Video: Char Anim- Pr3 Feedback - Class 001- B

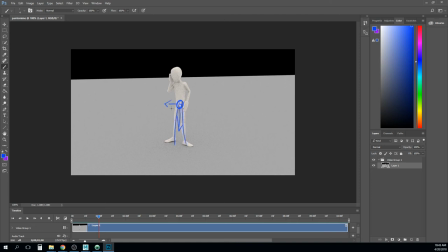38:36 So he has to shift his weight over this way just to be able to shuffle that foot. So it feels like there's just not enough key frames, at least on the hips, to be defining all of these little motions you have here.
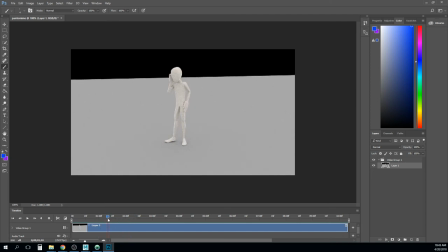38:52 It also feels like some stuff is sort of animating by it's just like certain channels animating by themselves. So for example this feels like his chest and his head rotating down but his hands his hips and and even I know
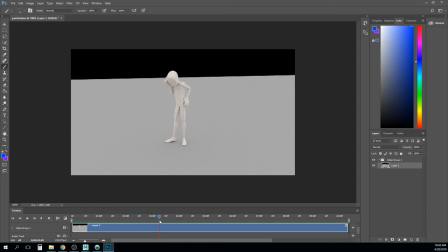39:09 that really seems to be doing anything this feels like one hand raising up by itself well for that hand to raise up he has to maybe rotate this shoulder up just a little bit by doing that it will maybe turn his head a little bit more toward us right just to raise his hand up and putting on his
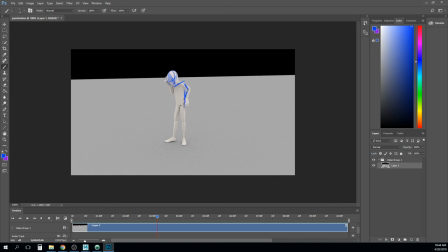39:27 hip right and also just doing that as a subtle shift in balance so we'll probably see his hips shift over really slightly in that direction right so it's a whole lot of little stuff um and frankly just doesn't feel like there's um like you've put enough time into it it feels like this is
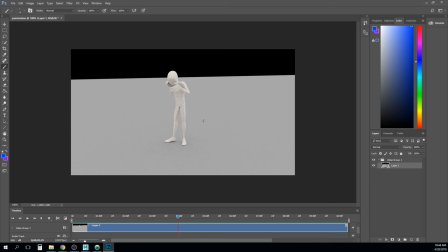39:46 sort of the the you know first you know five hours worth of work and the to be finished this thing needs 30 you know like so I think it's it's really just dumping more hours of work into this so my
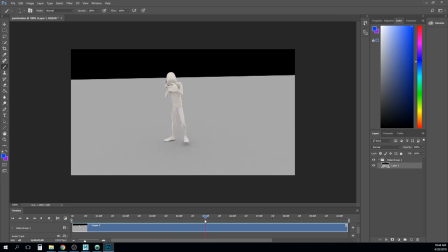40:04 yes there again sort of the weight shifts to get this working the hips are going to kind of travel and translate and rotate in all three axes right so you're gonna shift the weight over but you're also gonna that's also gonna go up a little bit because he's pushing up on that one leg.
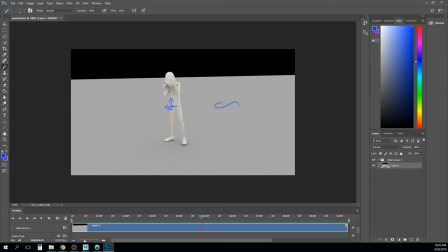40:24 So the arc of your hips often look a lot like this. They're doing these little swoopy figure eights everywhere. So I think I would start with, well, I would start with putting some extra breakdowns in here to define those transitions.
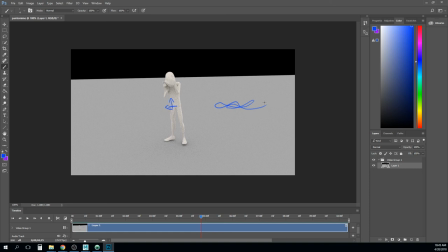40:42 And then when you polish, I would get those hips to do those figure eights. And then just the body is kind of reacting to that cool next
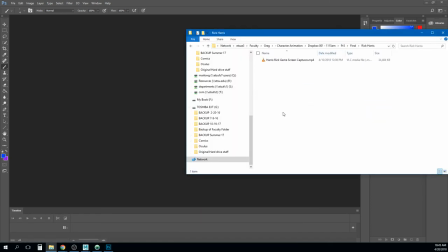40:54 one we are Rick all right um
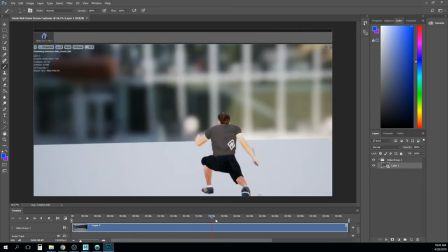41:03 I am going to look is this the alright so you've put this into this folder okay cool just wanted to see what
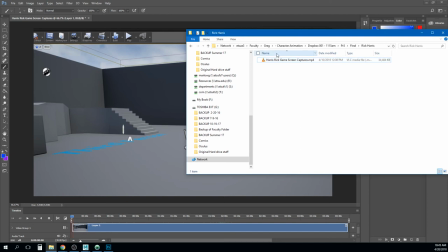41:11 you had here so let's yeah no I saw you working on this the other day I thought you had a new version of it so let's see if you put that into the revisions
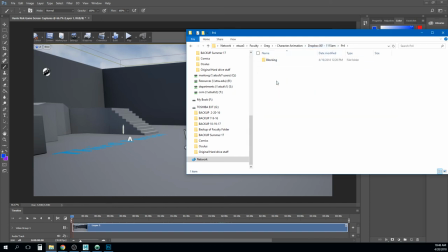41:24 did not did you put it in project four you did not that's what we worked on there so maybe this is the this
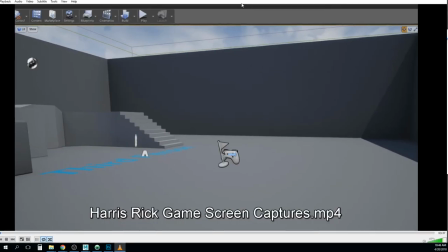41:37 will work let's watch it in here I may just be able to comment on them
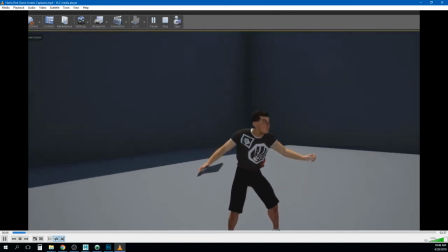41:44 so yeah i think these are looking good idles
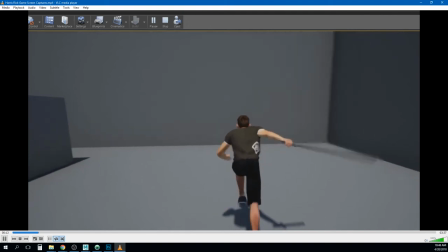41:49 looking good um just the notes i made before runs looking good um goes to the wall
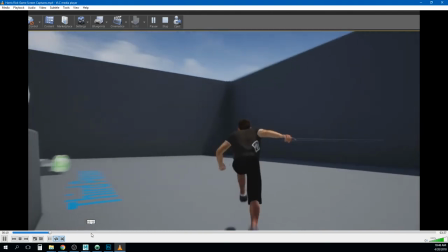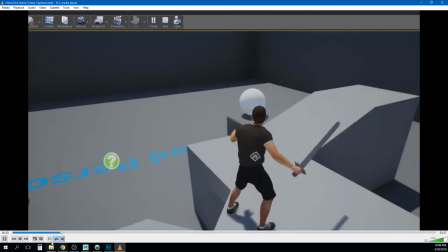42:01 jumps looking good so the landing's looking a little soft and i would i would consider let me see if i can pause it on the jump